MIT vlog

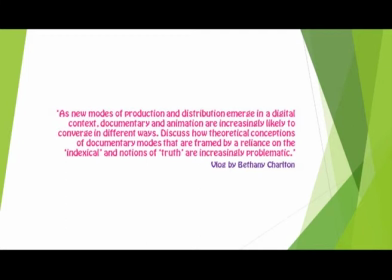0:00 Hello, today I will be addressing the following question. As new modes of production and distribution emerge in a digital context, documentary and animation are increasingly likely to converge in different ways.
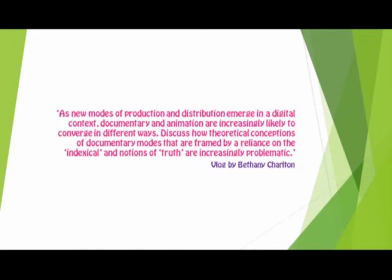0:12 Discuss how theoretical conceptions of documentary modes that are framed by a reliance on the index core and notions of truth are increasingly problematic. In this blog, I will specify what documentary and animation are, their core aims and their limitations.
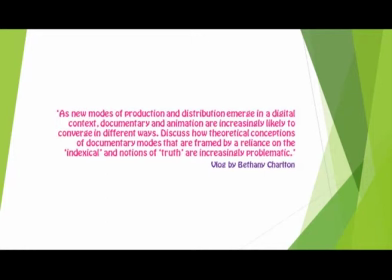0:27 I will also discuss how the convergence of documentary and animation can be problematic but can also be argued to enhance the documentary experience.
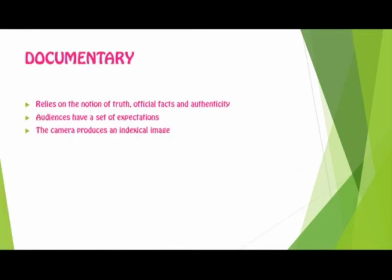0:36 To begin, documentary relies on the notion of truth, official facts and authenticity and audiences have this expectation when viewing a documentary. These expectations are reliant on the fact that the camera is a transparent medium and forms an identical image, hence what is depicted is truth.
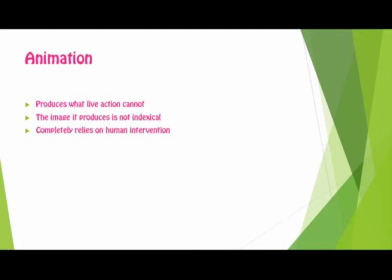0:54 However, animation usually produces what a live-action cannot, hence does not form an indexical image. In fact, it completely relies on human intervention. Therefore, converging this medium with fact can be problematic. To help answer this question, I will be using Andrew Bazin and Michael Focal's theory on objectivity,
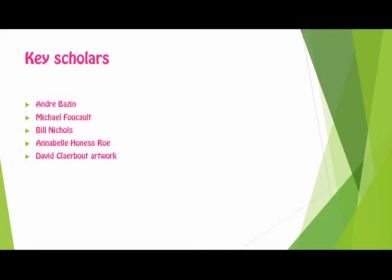1:15 Bill Nichols' six modes of documentary, and Annabel Hunter's Rose modes for documentary animation, and the artwork by David Clearbout to understand these theories.
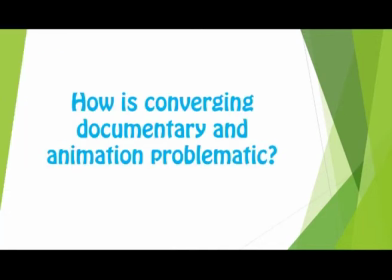1:23 I would now like to suggest some ways in which merging documentary and animation can be problematic.
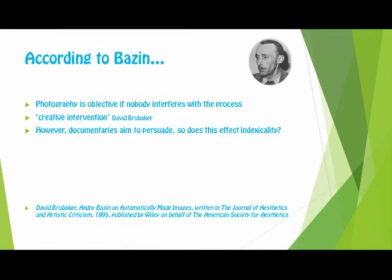1:29 According to Andrew Bazin, photography can be objective because it is produced automatically without creative intervention. This idea is linked to the photographer manipulating the image to persuade opinion. Many photographers do try to enhance the image in some form, either through composition, colours, lighting, etc.
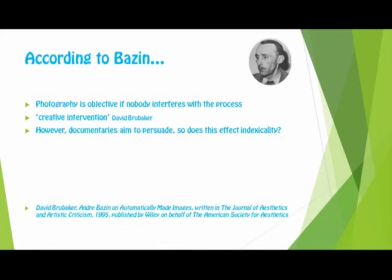1:45 However, according to Bazin, if the photographer could leave the photographic process at any time, the image can be thought of as objective. The act of persuasion is still prominent in photography, therefore does this affect indexicality? Well, in every film, editing is a process which inhibits objectivity, if we're following Bayesian's theory.
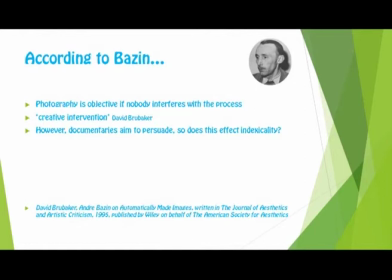2:05 Moreover, it is not necessarily the animated documentary genre that has an issue with indexicality, but the documentary genre in general.
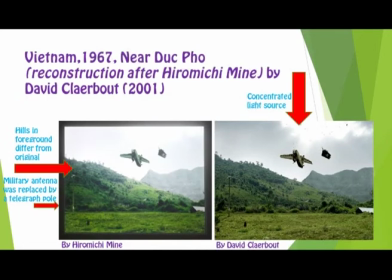2:13 Furthermore, many ethical questions around the concept of placing animation within documentary, when animation cannot directly reproduce reality. In David Clearbout's Vietnam 1967 near Dufo, it is not overly obvious that the original picture by Hiromishi Mine was retaken by Clearbout.
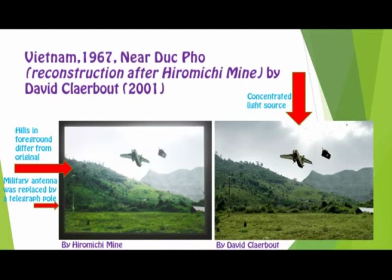2:30 Clearbout's sequence was arguably theatrically enhanced. It has many discontinuities, but creates something aesthetically desirable, which engages audiences. To a certain degree, the viewer is led to believe that this sequence was reality. This is also a problem in his work, Kindergarten, Antonio Sant'Elia.
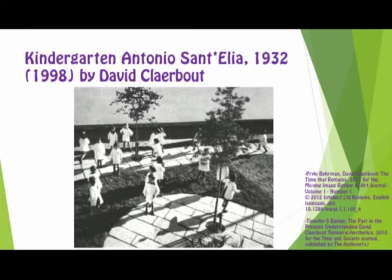2:49 The season of the piece is unspecified, however the leaves falling suggests autumn. The viewer has to wonder if this was done for dramatic effect, or to further comprehend Cleobo's notions of time, although it may not be authentic to the season.
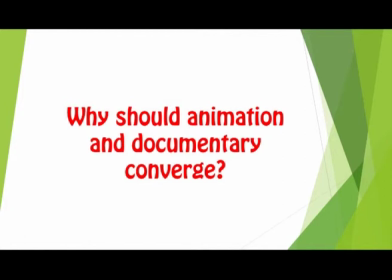3:03 However, although the reasons stated previously suggest that documentary and animation should not converge, there are also many reasons why they should.
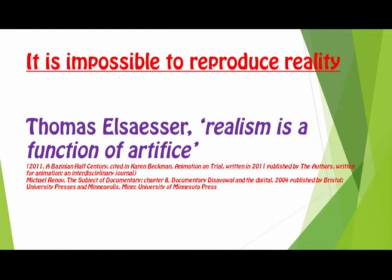3:11 According to Hayden White, objectivity is undermined by infinite details in one single event, thus meaning that it is impossible to reproduce reality. Many watch a documentary to find an end result, and this is due to its foundation in science. Thomas Alsace's quote sums this idea up.
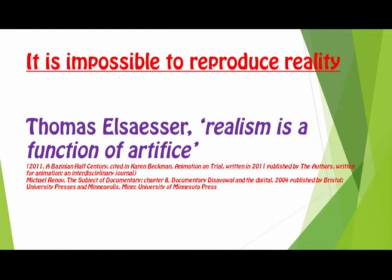3:28 It means that nothing could reproduce reality objectively, and there are many truths, not merely one truth. Furthermore, continuing with the idea of artifice, when audiences are watching animation,
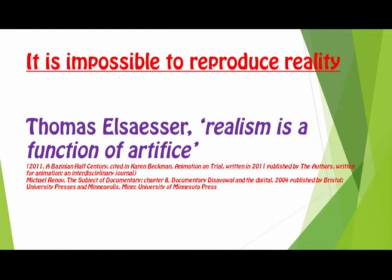3:41 they are aware that what they are watching is not real, and this causes for a more engaged audience. This is evident in Clearbout's Vietnam.
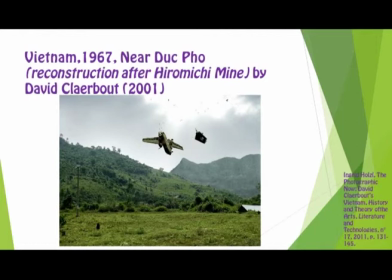3:49 Realistically, an aircraft cannot be suspended in mid-air for three minutes. Also, there were three other original photos of this one moment, and they all differ from each other. Clearbout is conveying his truth and showing that the past is irretrievable.